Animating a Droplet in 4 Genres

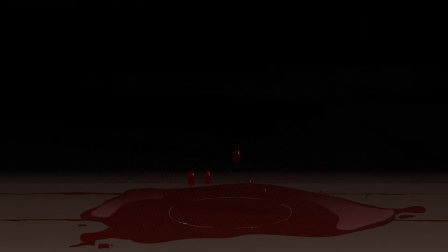So that's my take on a horror droplet. Like I said before, probably should have been more viscous. Blood is thicker than water. Yeah, it looks pretty watery at the moment. So if I did this again, less tall of a splash, less easily broken apart.
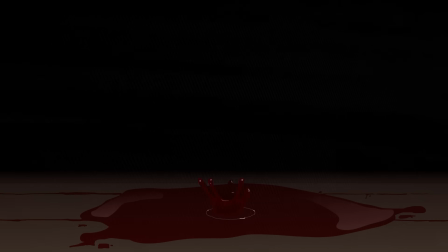But I do think it looks kinda cool, with the intentional slowing down at the top of the splash, then speeding up. The atmosphere is definitely a horror vibe. Very dark visually and thematically. Well, next genre.
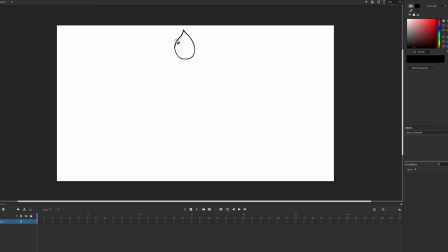Comedy comes from the unexpected. Of course, since I'm about to explain everything I'm doing, the final animation you see won't be very unexpected at all.
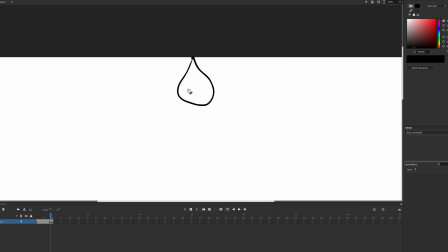Nevertheless, my idea is to start with something that looks like a water droplet forming, but when it hits the ground it just splats into a pile of goo. So for the formation, I start with a small ball that grows while the tail stretches out behind it.
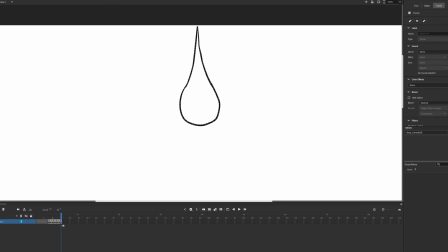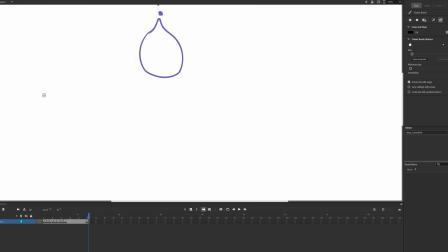Eventually it snaps and falls to the ground, leaving a few tiny droplets behind. I made the fall quite fast and the stretch pretty extreme because that just seems funnier to me.
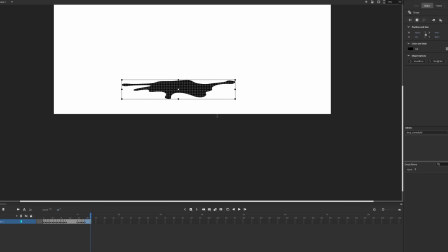Now to draw a splat shape. I worked on the drop forming a bit more, slowing down towards the end.
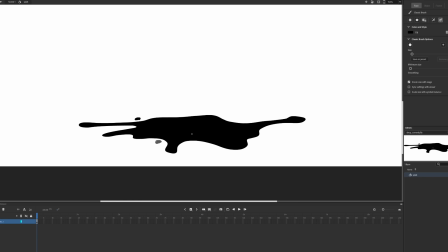I figured the splat could also do with some additional disconnected bits.
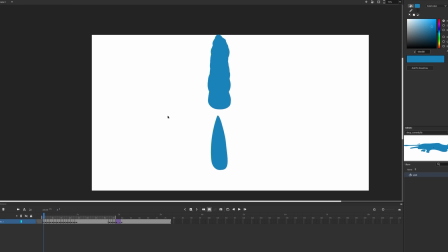For colouring, I obviously went blue to give the appearance of water, and a yellow background with some light yellow floor.
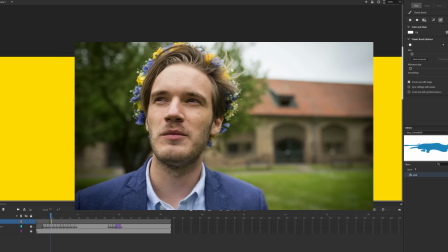I think yellow and blue look kinda comedic, or is it just Swedish? Anyway, the last step is adding the dark tones and highlights.
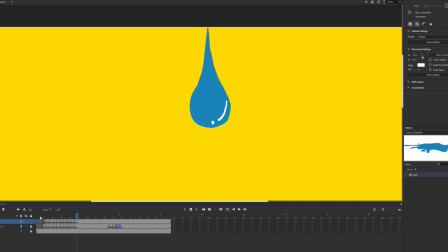Doesn't add to the comedy value, but it does make it look better.
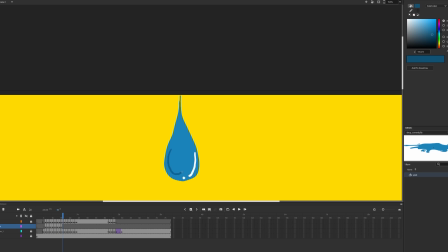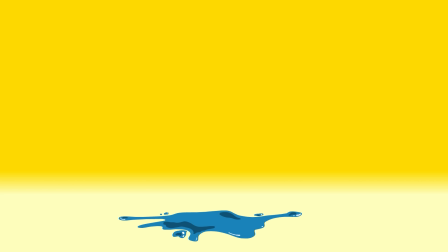Alright, as far as a droplet goes, I think that's pretty funny. Really quite simple, but sometimes simple is just what you need.
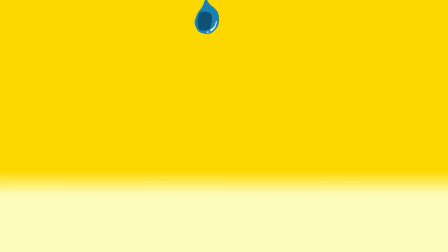Literally something splatting onto the ground. Well, I hope you got some joy out of that. I'm gonna move on to genre number 4.
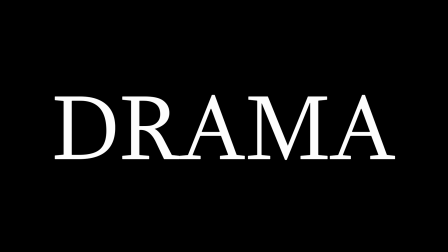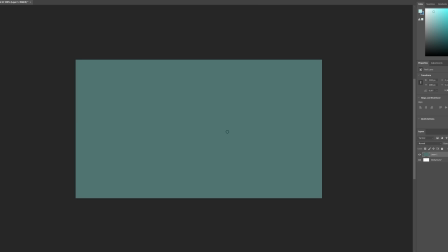Drama can mean a lot of different things, but I'm gonna go with the pensive and sad vibe for this one.
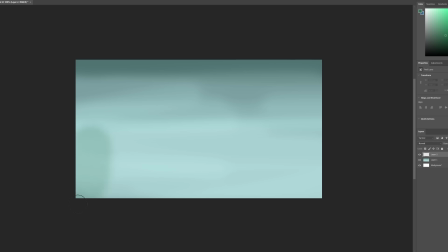I thought the perfect thing for that was a droplet trickling down a window covered in rain mist.
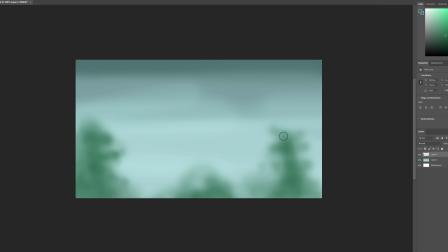As you can see, I'm starting with a background in Photoshop. Quite grey and dreary to fit the dramatic theme.
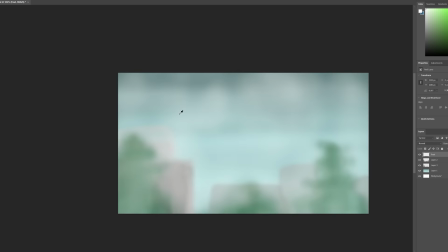I put a light layer of airy, white, opaque brush strokes on top of the glass that I'll be able to mask out for the droplets and trickles.
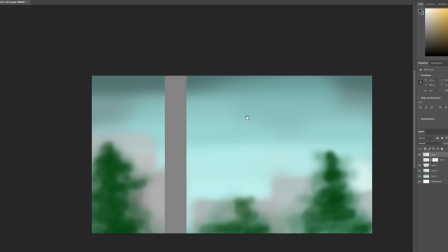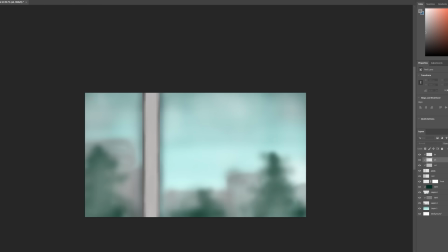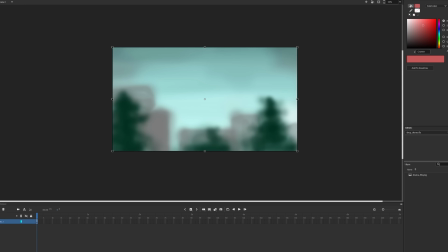With the background done, I put it into Adobe Animate in 3 separate layers, then made a mask.
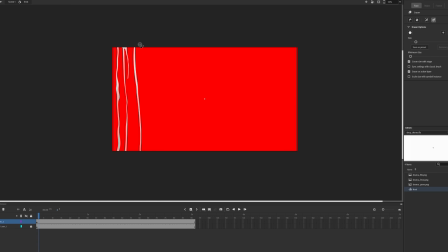I erased parts of the mask where I wanted the trickles and droplets to go. These were all going to stay still so I could focus on one particular droplet in the right third.
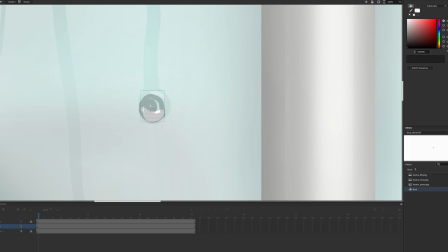Then I put a shadow and highlight on one part just to test how it would look.
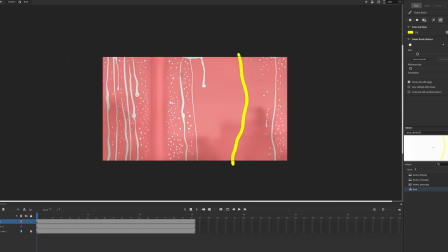For the moving piece, I drew a yellow path and animated a green blob following it as a reference.
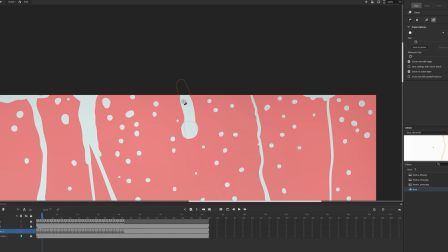Then erased parts of the mask frame by frame following that.
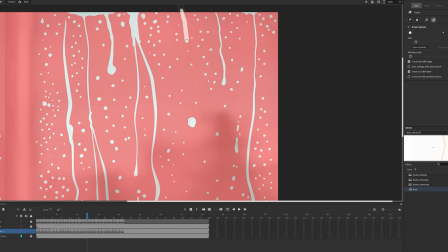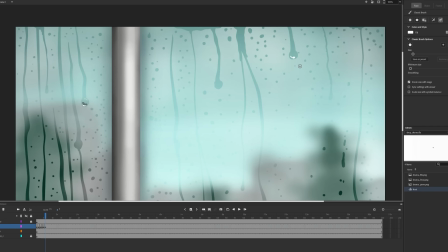Once that trickle down looked good, I moved on to highlights and shadows.
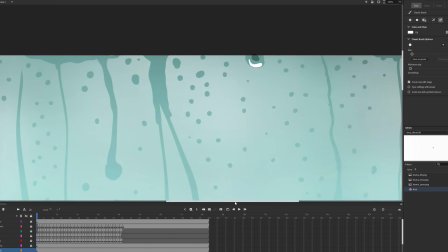Then I did the same for various static elements, and it was pretty much done.
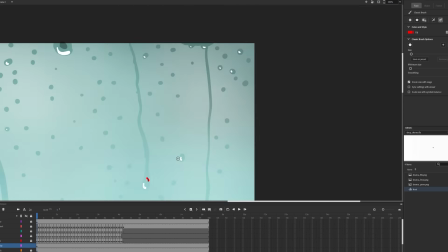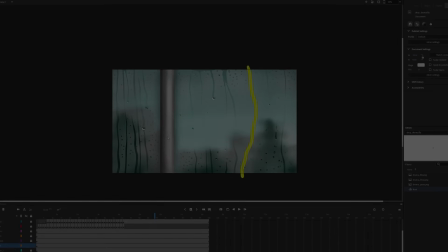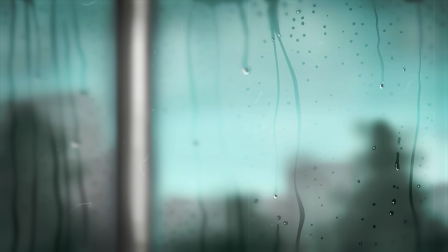And that is my dramatic rendition of a drop of water. Is it deep? Not literally, it's quite a small amount of water.
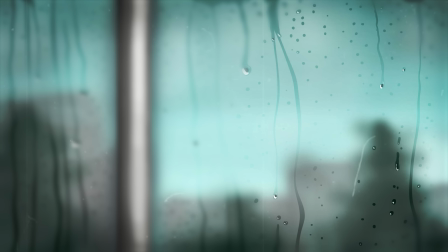But metaphorically, maybe. You decide. I think I did what I set out to do with this one. It looks decent, would have been nice to have a bit of movement aside from that one main droplet, but I just wasn't willing to put that much time into it.